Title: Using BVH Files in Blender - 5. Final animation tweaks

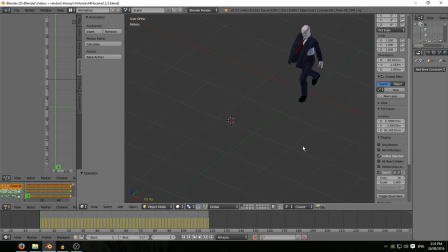0:00 so here's the brand new banana slip walk final action walks along slips up I now need to just do these final little bits of animation so select
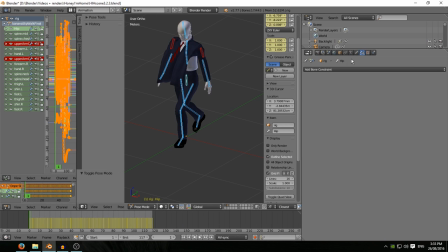0:12 the armature in pose mode go into the armature panel shift select the layer with the other bones
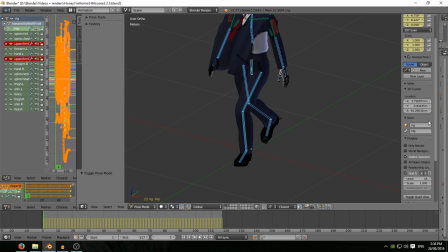0:18 predominantly the fingers and the toes select in the
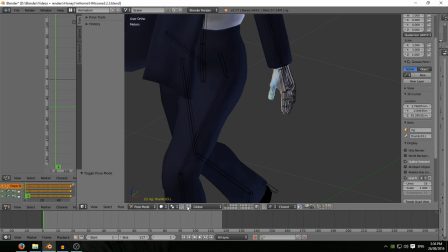0:24 left hand at the moment, select the bones.
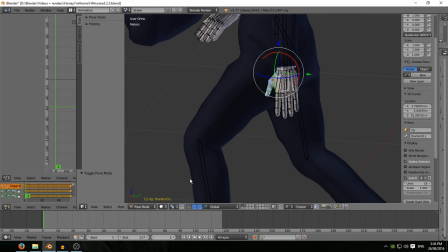0:27 I'm going back to local orientation and I'm choosing individual
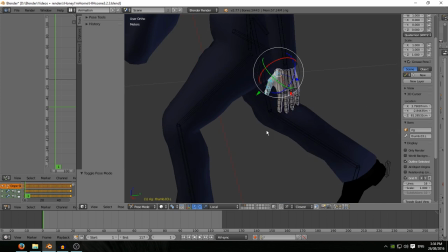0:33 origins as the axis around the rotation.
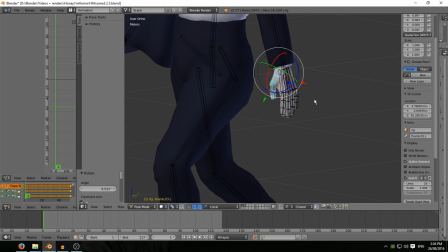0:38 So you can see those little reference axes lines when I hit the rotate around the X axis. That's every single bone is now rotating around its own local x-axis just posing this hand I find as people walk their hands
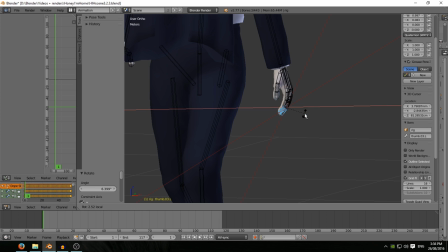0:58 the fingers are slightly curled a bit more down towards the final bone
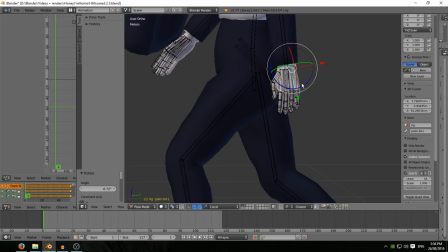1:04 closing this one up a bit it seems to be splayed out a little bit now select all
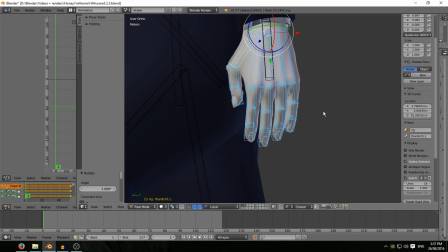1:09 the bones and eye and rotation and that puts a rotation keyframe on those finger bones.
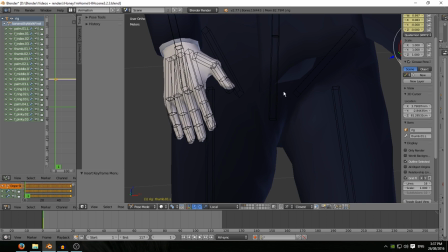1:18 Here's the right hand, same deal, select the thumb bones here,
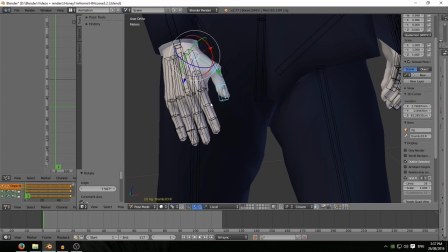1:25 rotate around X, select all of the finger bones.
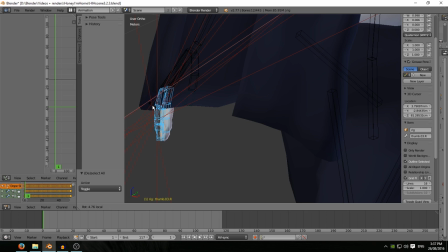1:32 With the brush selector, rotate around X, deselect the first bones, rotate a little bit more, deselect the next bones, rotate the last bones a little bit more again and I don't know it's a personal thing
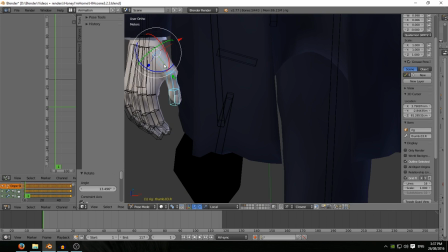1:48 I seem to think that's that looks nice and natural in terms of the attitude of fingers of
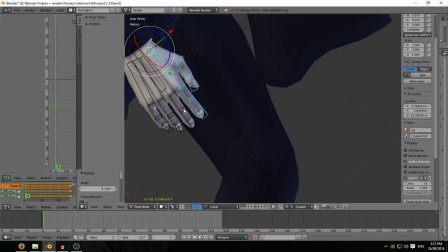1:55 a hand select all the bones again use the brush selector I'm trying not to select the hand bone because that's got a baked animation
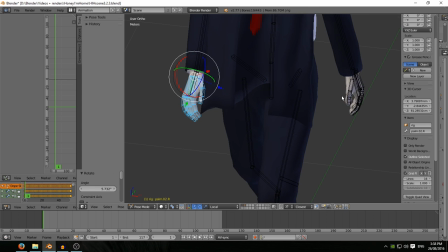2:05 curve on it from the BVH I want to leave that as it is without mucking around with it brush select all of the right hand and now deselect i'm
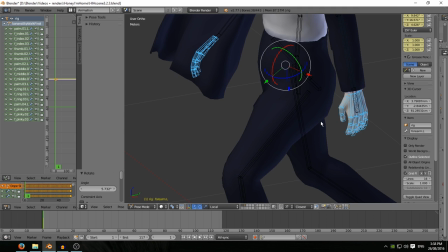2:16 making a mess of that okay got it all only the fingers have got eye rotation and
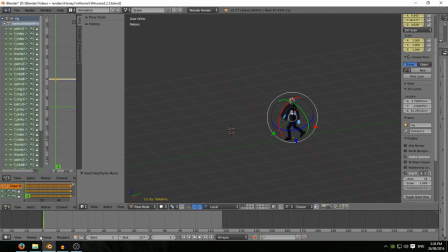2:22 that's the hand fingers if we scroll along or scrub along to when he when the slip actually starts about here in
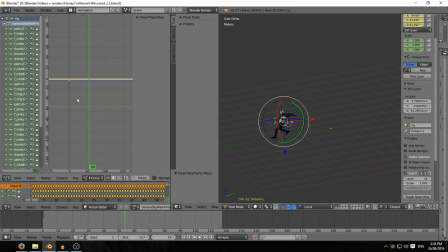2:31 the graph editor shift d to to copy those keyframes x to constrain to the x-axis move along until about until they're about on the the keyframe indicator there. Advance a little bit further.
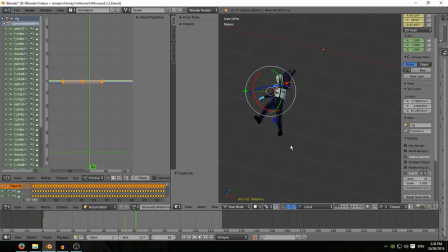2:45 Alt R to release all those rotations and rotate on X and just open the hands right up. The fingers will be splayed out in shock.
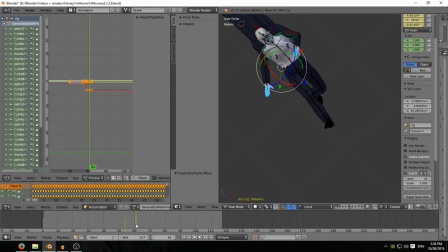3:00 I rotation for that new attitude. Move along towards the end as he lands on his back. Select that one keyframe hit k to select all of the others on that keyframe shift d to copy x to
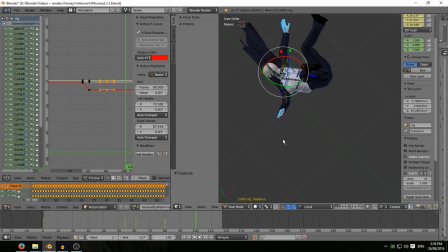3:16 constrain move along to the the keyframe indicator go towards the end of the animation l r again to release that